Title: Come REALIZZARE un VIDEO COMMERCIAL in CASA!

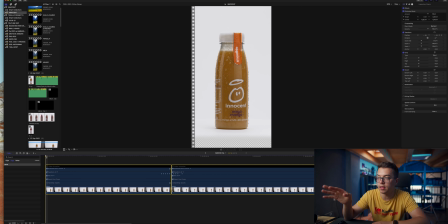Allora, innanzitutto sequenza 1080x1920 per fare il formato stories verticale classico e ho importato i due video all'interno della timeline andando a eliminare innanzitutto la parte sotto che è quella che conteneva appunto questa piccola banda nera
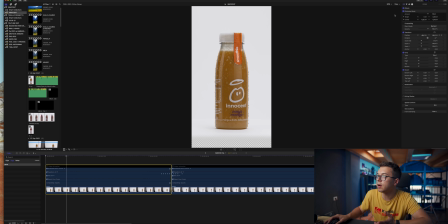dopodiché ho fatto due semplici cose la prima cosa è stata ricentrare tutto quanto in modo che effettivamente fosse bene al centro eccetera e per questo motivo qua utilizzo come sempre
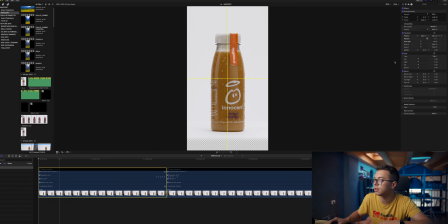le guide che vi dà già Final Cut integrate quindi semplicemente ho aggiustato
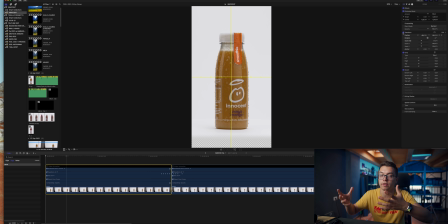la timeline e tornare in 4K noi lavoriamo su una sequenza quasi in full HD anche se effettivamente poi il lato alto è praticamente quello del 4K dopodiché ho ricentrato in questa zona qua con un paio di keyframe la rotazione perché purtroppo non si riesce mai a mettere effettivamente al centro perfetto la rotazione
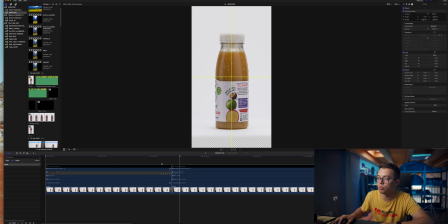della bottiglia e quindi vedete ho dovuto piano piano andare a ricentrarla perché lei si spostava in maniera abbastanza vistosa quindi con un paio di keyframe e un po' di pazienza ho aggiustato tutto in modo che la bottiglia fondamentalmente stesse sempre ferma nel punto in cui volevo Altra cosa fatta con la seconda bottiglia,
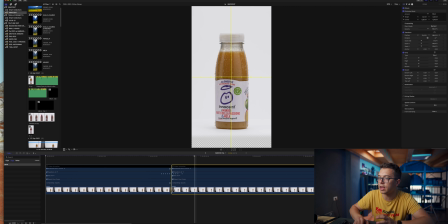quindi anche qui ricentrata in questi picchi di keyframe e poi sono passato allo speed ramping. Speed ramping velocissimo, come vedete, nulla di trascendentale, ho velocitato veramente tanto, di 26.000%. In nemmeno mezzo secondo gli ho fatto fare praticamente una rotazione intera, in questo modo si velocizza tutto. Dopodiché stessa cosa sulla seconda bottiglia Quindi come vedete anche qua speed
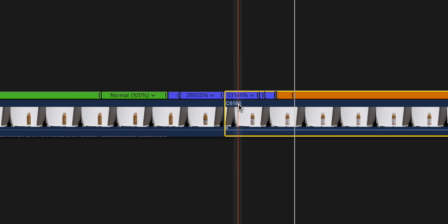ramping che va a 53.000% E poi rallenta un pochino
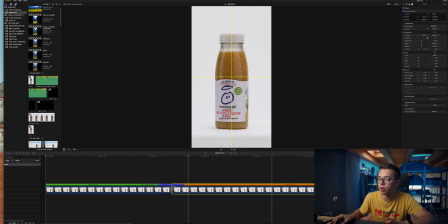e infine passa al 25% per farla rallentare ancora di più La sequenza era in 4K 50 ma dato che si muove veramente poco l'ho rallentata al 25% Dopodiché ho messo l'optical flow per andare a pulire io a reframe Ma il risultato è praticamente perfetto come vedete gira senza scattare Ok,
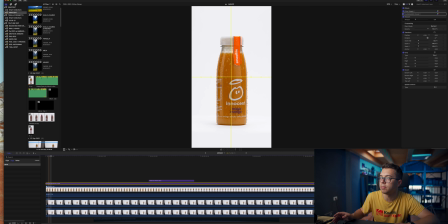infine, tornando alla sequenza principale, cosa ho fatto? Livello di regolazione per la color, super semplice, che semplicemente va a rinforzare l'arancione, come vedete qua, vedete, e a illuminare il bianco,
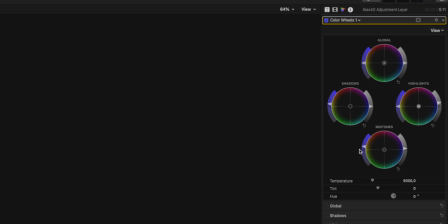quindi le color wheels semplicemente sparano un po' di più la saturazione dei medi e la luminosità del bianco, che va quindi a spararlo un po' meglio. L'U.E. Saturation ha saturato le cose fondamentali,
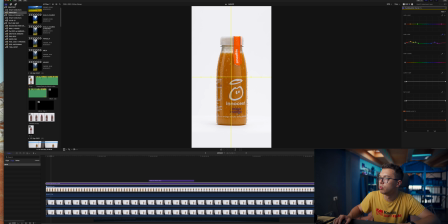quindi gli arancioni e quel leggero blu qui del testo, insomma, in modo da riuscire a farlo uscire un po' meglio. Ultima cosa, come avete visto, ho fatto qua sotto una maschera a gradiente per andare a eliminare quel pezzo,
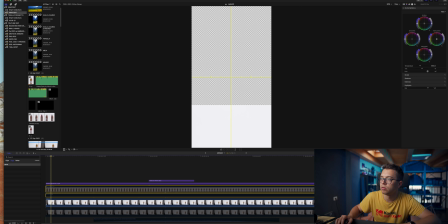semplicemente ho portato poi in giù il bianco già di una clip identica a questa qua, in modo da riuscire a ricavare il bianco puro ma dalla clip. La cosa che si poteva fare in maniera più pulita, ecco, era girarsi un'immagine solo dello sfondo bianco illuminata, appunto, con tutto quanto, in modo che avessimo effettivamente la reference del bianco identica a quella della bottiglietta.
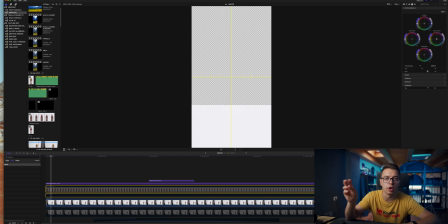Mettere un bianco puro preso, appunto, con il contagocce piuttosto che da qualcos'altro lo fa risultare un po' finito, specie perché non ha quella grana video, è proprio bianco pura, quindi è sempre consigliato utilizzare lo sfondo nel quale effettivamente si gira la cosa.
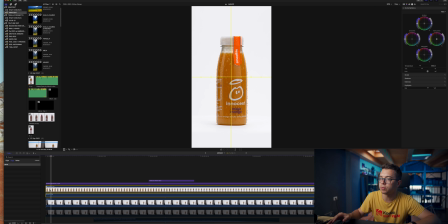Comunque poi tutto quanto spostato e basta.
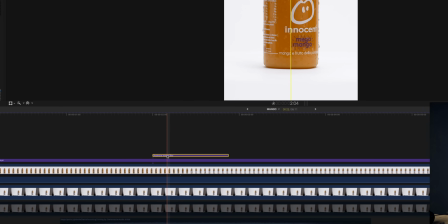Qui ho messo un leggero motion blur che trovate gratis per Final Cut in giro su Google,
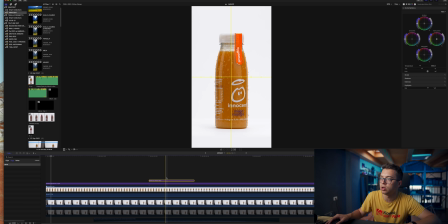è appunto un livello di regolazione che aggiunge un pochino di motion blur nella parte centrale in modo da accentuare il movimento, vedete, sfocarlo ancora di più. Basta. Ultima cosa fatta è stato applicare un leggero zoom su tutta la sequenza,
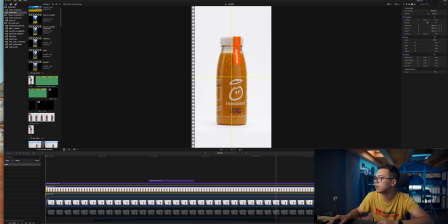qui come vedete c'è un leggero zoom sulla sequenza che va da 92 a 109 in modo che l'immagine si avvicini.
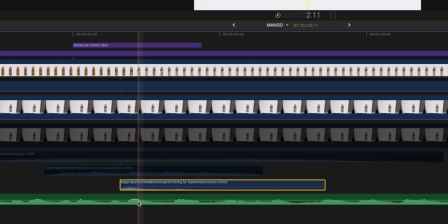Musica presa con questo leggero sound effect di magia sotto che accenti un po' la transizione e basta, fatto, non c'è nulla di più, nulla di meno. L'ho poi semplicemente applicato su tutte le altre clip, stesso lavoro e ho fatto sempre il solito rivello di regolazione,
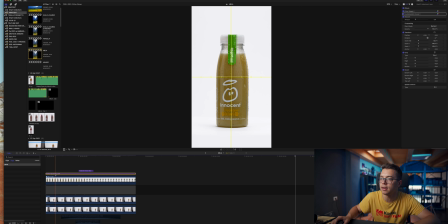come vedete per schiarire e saturare i punti cardine, motion blur e lo zoomino.
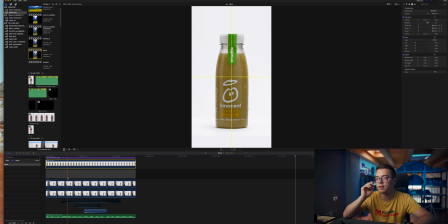La musica è esattamente la stessa per tutte quante le sequenze, fine.